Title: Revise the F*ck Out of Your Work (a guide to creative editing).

So I want to begin first by showing you guys the very first draft of this poem and I'll read it to you. This was how I originally wrote the poem and how it's supposed to be when you read it.
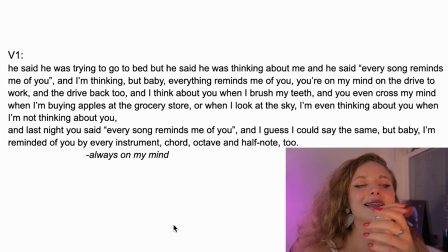261s
He said he was trying to go to bed but he said he was thinking about me and then he said every song reminds me of you and i'm thinking but baby everything reminds me of you you're on my mind on the drive to work
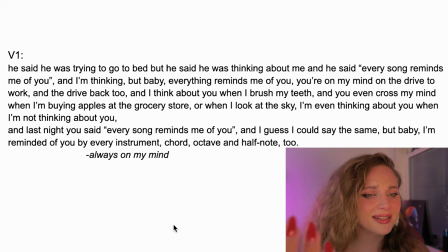274s
and the drive back to when i think about you when i brush my teeth and you even cross my mind when i'm buying apples at the grocery store or when i look at the sky i'm even thinking about you when i'm not thinking about you and last night you said every song reminds
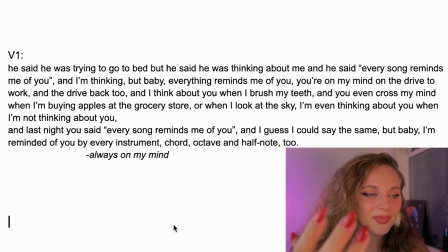289s
me of you and i guess i could say the same, but baby, I'm reminded of you by every instrument, chord, octave, and half note too. Always on my mind. Hopefully that wasn't too cringy. When I had that poem and I started putting it over video footage, it was too short. It didn't feel like there was a climax. It kind of felt like it just ended. Then that's why I went in and I added this bar.
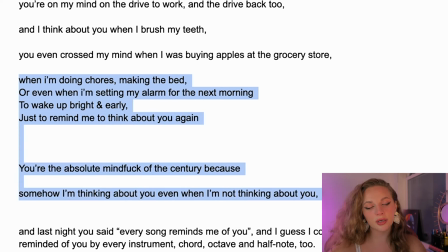317s
When I'm doing chores, making the bed this just to make it like a little bit longer um so that was the creative decision behind that and then something really
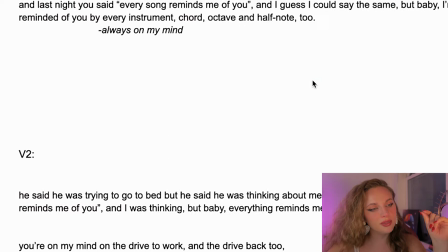326s
small is i changed this verse to past tense so in the original poem it was you even cross my mind when i'm buying apples
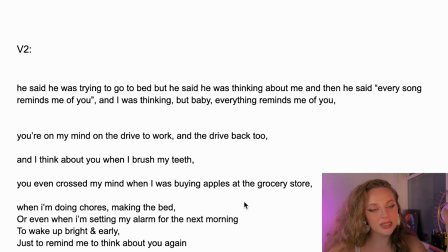334s
at the grocery store and for some reason when i verbalized it in the video it made sense to put
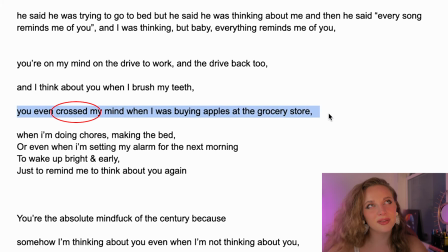341s
it in past tense as a singular event rather than as I think about you every single time I buy apples at the grocery store. So now I am going to pull up my project file right now and we are going to edit this live. If you just want to see the final results, go ahead and check the link in the description.
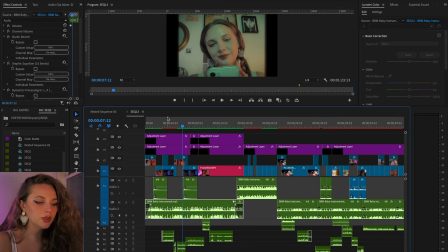361s
So one thing I'm looking at right now is my audio levels and I'm looking at that right over here.
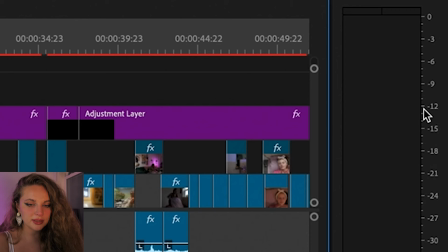370s
So you usually want them to peak between negative 12 and negative 18. That's just what I've heard.
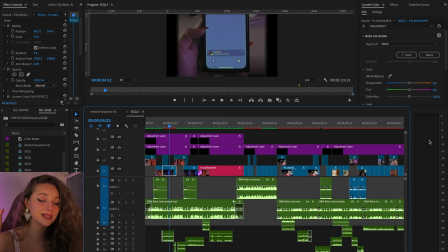375s
There are different philosophies on that. That has been the philosophy that I have been living by. You can hear that the music is like peaking there.
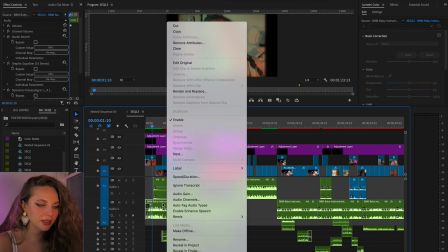386s
So I want, like I said earlier, I want the music to be a little bit louder. So I'm going to raise this by probably like 5 dB.
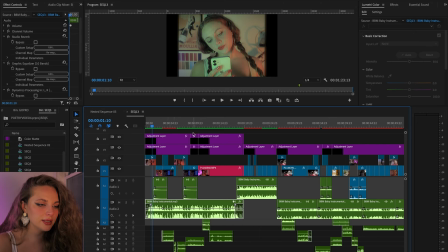393s
Let's see how that sounds.
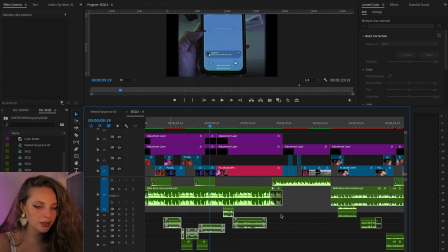398s
he said he was trying so i am going to lower my voice by
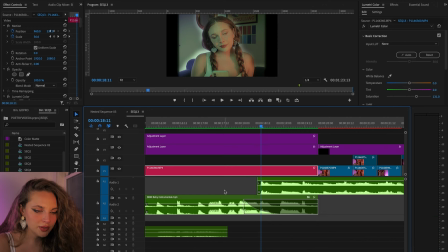403s
negative three db so right here also you can tell that i'm already
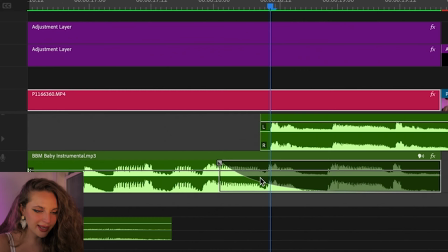409s
lowering the volume this is a exponential fade for those who don't know video
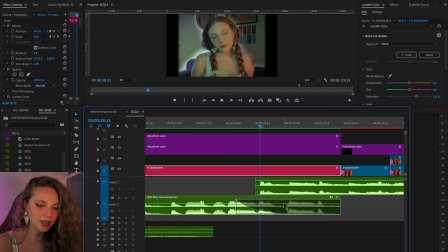415s
editing lingo that just means it gradually makes the sound of this specific clip decrease. So it's decreasing right before the drop. So this part is the...
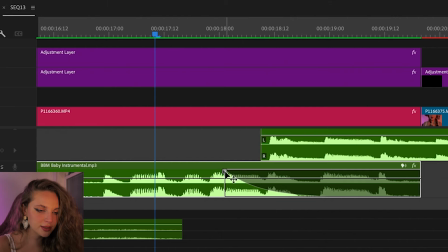433s
The sound level of this file is decreasing before this, so I kind of don't want that, but...
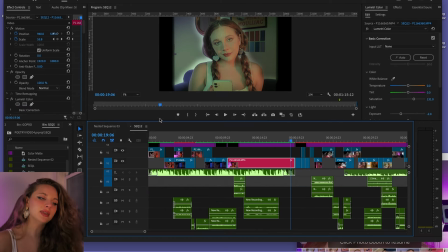442s
Way better! I'm not completely sold, but I think it might sound cool if this beginning part,
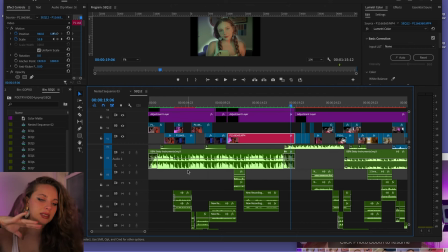448s
since i'm like on my phone what if it sounded radio telephone ish like it was coming
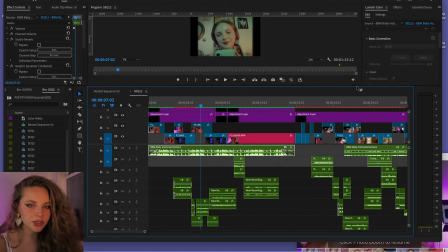454s
from the voicemail or something like that so i'm gonna try it out when i was thinking but baby
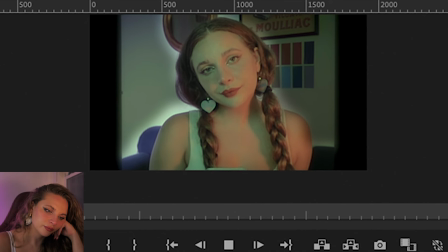461s
everything reminds me of you so i like
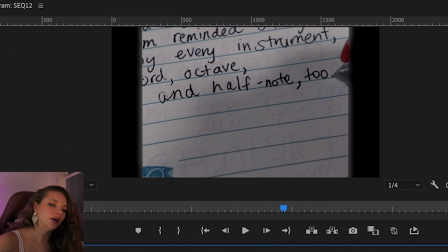465s
it so this whole part this whole end part so
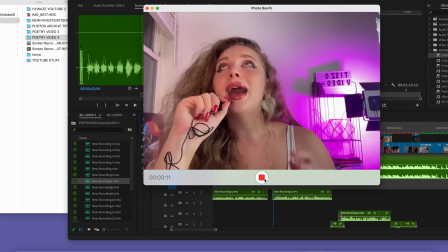470s
i want to re-record that this could potentially be very cringe you're the absolute mind of the century and last night you said chord,
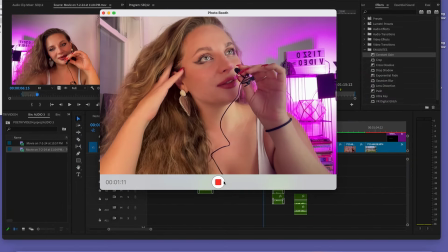479s octave, I'm reminded of you by every instrument, chord, octave, and half note too.
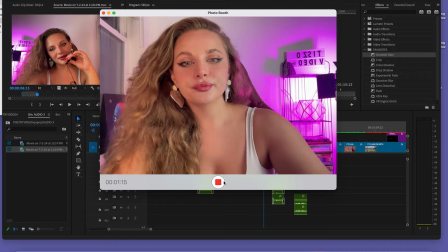484s
All right, let's see if one of those works.